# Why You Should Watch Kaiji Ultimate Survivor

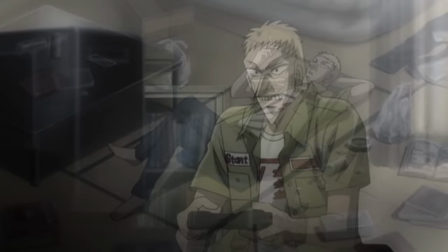And it's easy to imagine a lot of young people from Japan of this period feeling the same way Kaiji does,
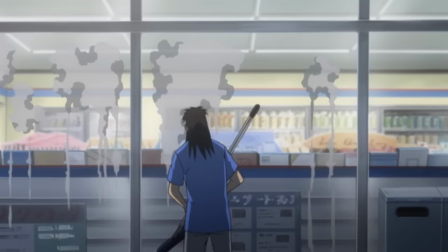and I think the fact that Fukumoto wouldn't have been that much older than Kaiji during the lost decade lends a level of authenticity to his writing.
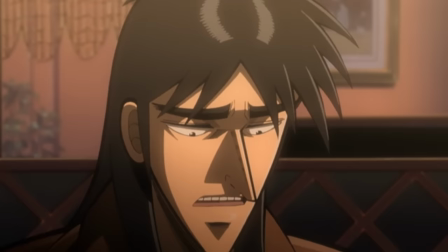And speaking personally, as someone who is in a very similar situation not that long ago, I could really relate to Kaiji's feelings here.
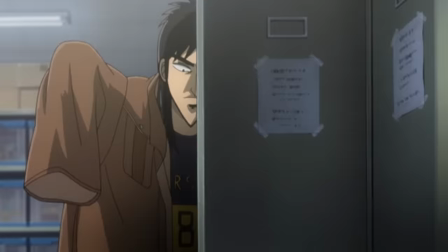It's tough to feel lost in life and to not know which direction to move in,
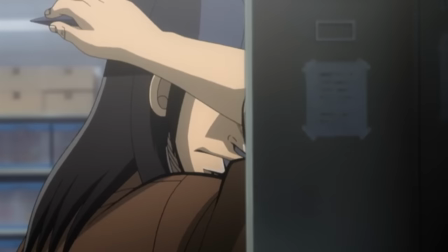and it's also a universal problem that mostly everyone is going to face at some point.
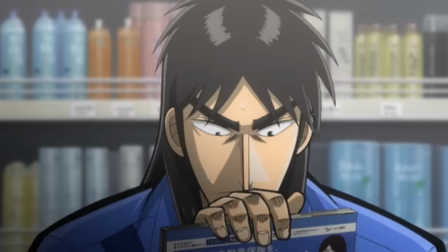And so it's refreshing to see a main character suffer in such a mundane yet realistic way,
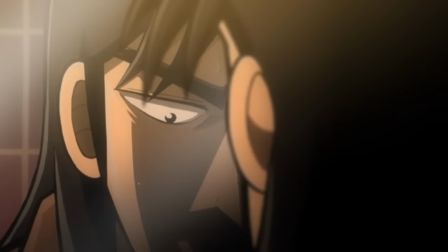and be defined not by what makes them special or exceptional, but in how human and relatable their problems feel.
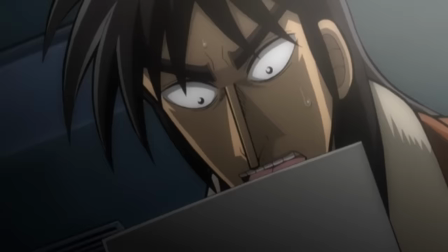Later in the episode, Kaiji is visited by a loan shark and is informed that a loan he co-signed on as a favour to a co-worker
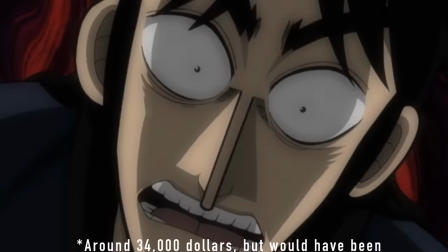has defaulted to him and he's now in debt to the tune of 3,850,000 yen.
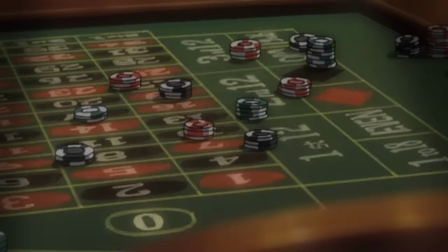And so his only way of paying it off and regaining control of his life is by entering the dark world of underground gambling.
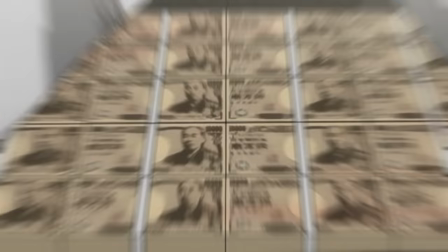Secret events where heavily indebted people gamble massive amounts of borrowed money at the hope of clearing their deaths,
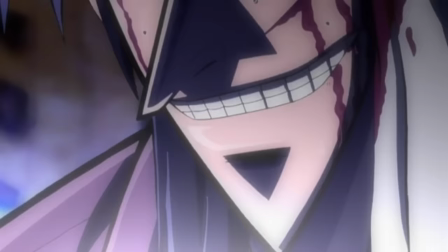but at the risk of much greater debt, enslavement, or even death. And I think what makes Kaiji as a character so much fun to watch in this environment
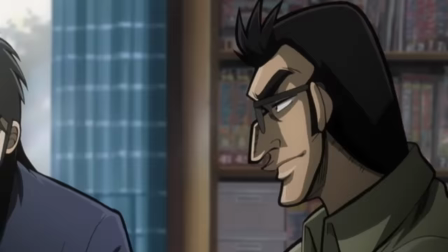is that his skill set isn't that he's specifically talented at gambling. In fact, the first thing that happens in the show is that he loses a game of poker.
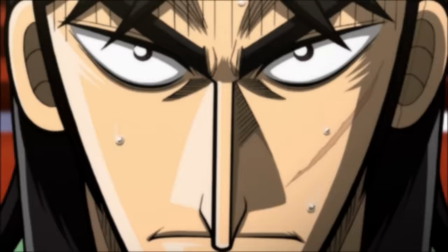Rather, Kaiji's ability that makes him so damn entertaining is, as the title of the show implies, his ability to survive.
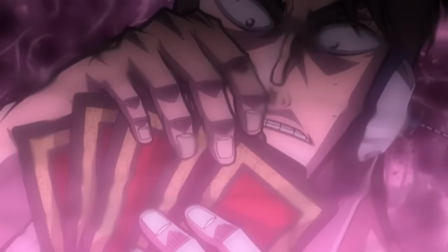Rather than understanding one specific game or rule set like say Mahjong or Duel Monsters,
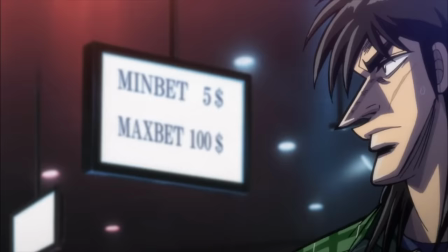Kaiji has a far broader ability to analyze a given situation, view it from all angles, and form a plan to overcome it.
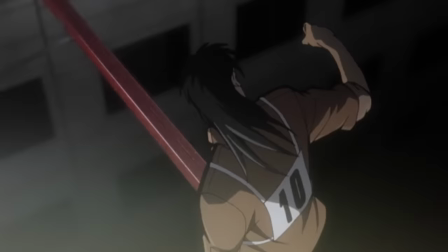And sometimes that means rigging a game of rock-paper-scissors or dice in his favor,
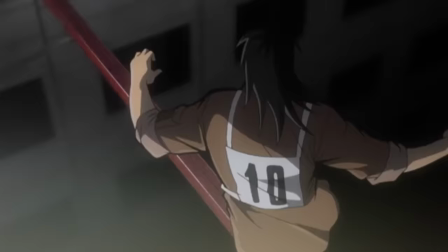and sometimes it applies more directly to dangerous situations like having to cross a large metal beam suspended 74 meters in the air,
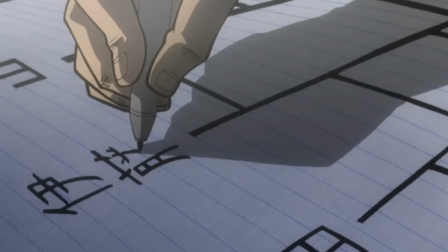and it's exhilarating watching Kaiji run the numbers and break down these problems,
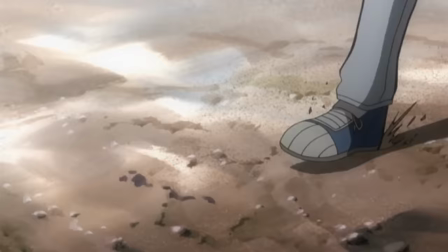piece by piece slowly tipping the scale in his favour, gradually trying to claw his way back to regular life.
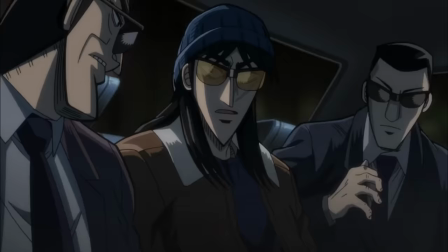And because of all this, it means that you really, really root for Kaiji.
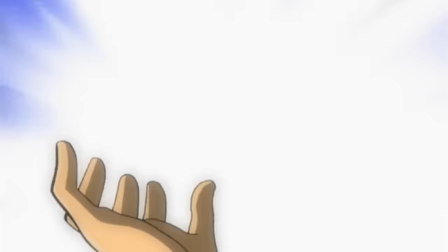It's hard to watch him struggle in such a difficult world, but it also makes the little victories feel worthwhile.
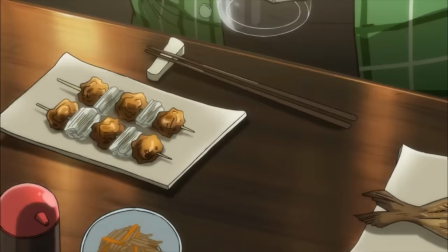There's a moment in the second season where he comes into enough money to actually buy himself a decent meal, and I swear I have never felt so happy for a main character.
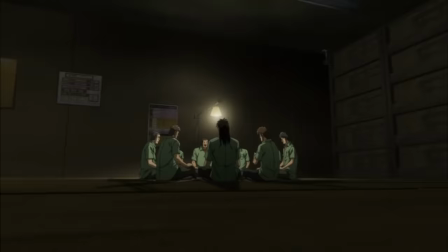But before we go any further,
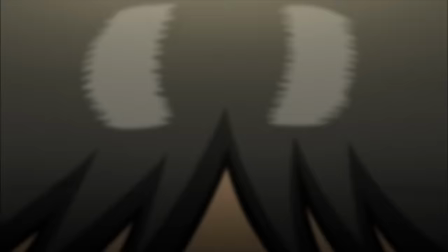I'd like to address what I think is going to be a deal-breaker for a lot of people, and that is Kaiji's art style.
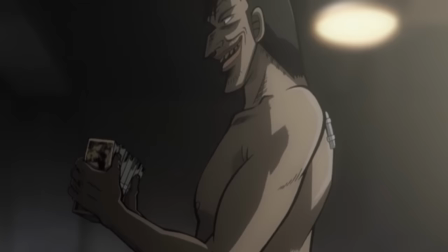Kaiji is not a conventionally good-looking show,
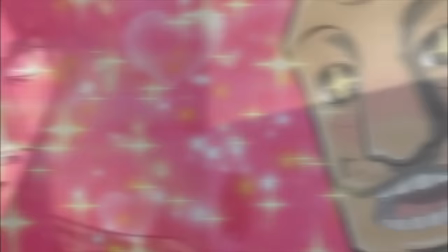and I think not even its most hardcore fans are going to make the argument that it's visually appealing to newcomers, and it's easy to see why.
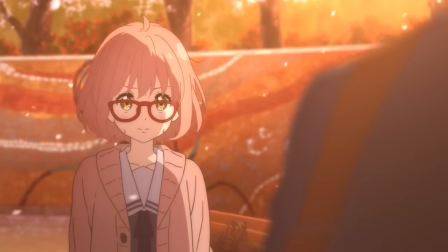For most anime, the visuals, and in particular the character designs, serve as the first point of contact with the viewer,
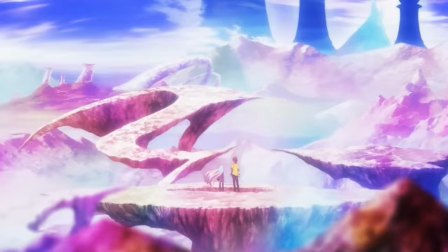and so it makes sense that studios want to create brief visual windows into the world they've created,
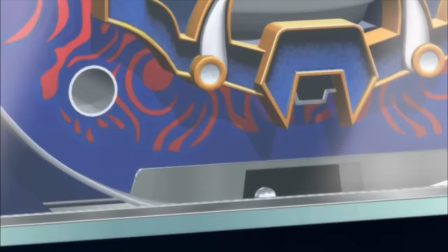and have the view from those windows be as immediately appealing as possible. And so it makes sense why people would look at a show like Kaiji and find its appearance
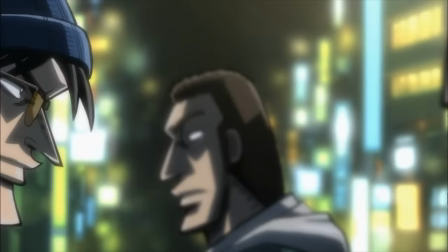so off-putting. nothing about it seems to be trying to directly appeal to the viewer.
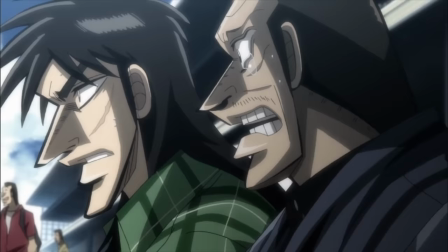Every part of Kaiji's world is designed to look harsh and unforgiving,
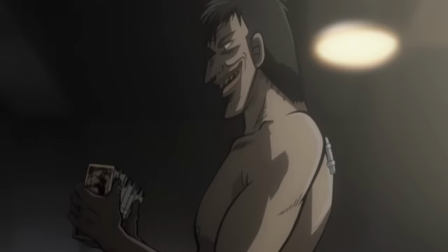from the sharp angled facial features that make some of its characters nearly feel beastly or demonic in appearance,
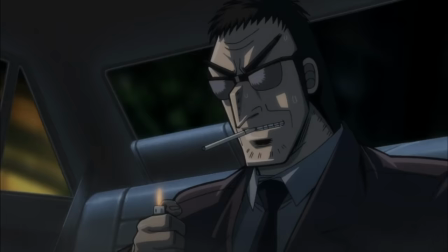to the thick black lines its characters are rendered in, making them feel solid, rigid and heavy.
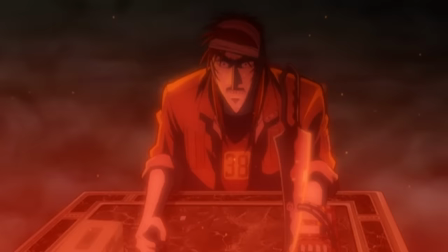But the reasons Kaiji's visuals look so unsettling is that the world of Kaiji is unsettling.
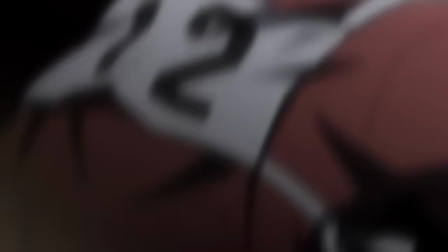It's a harsh place, a cruel existence where the rich play upon the weak and human life has monetary value,
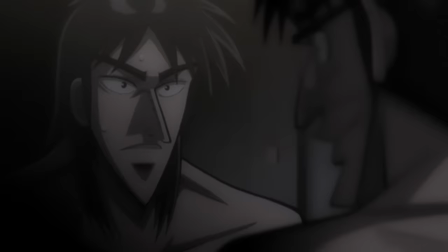and its visuals are reflective of that.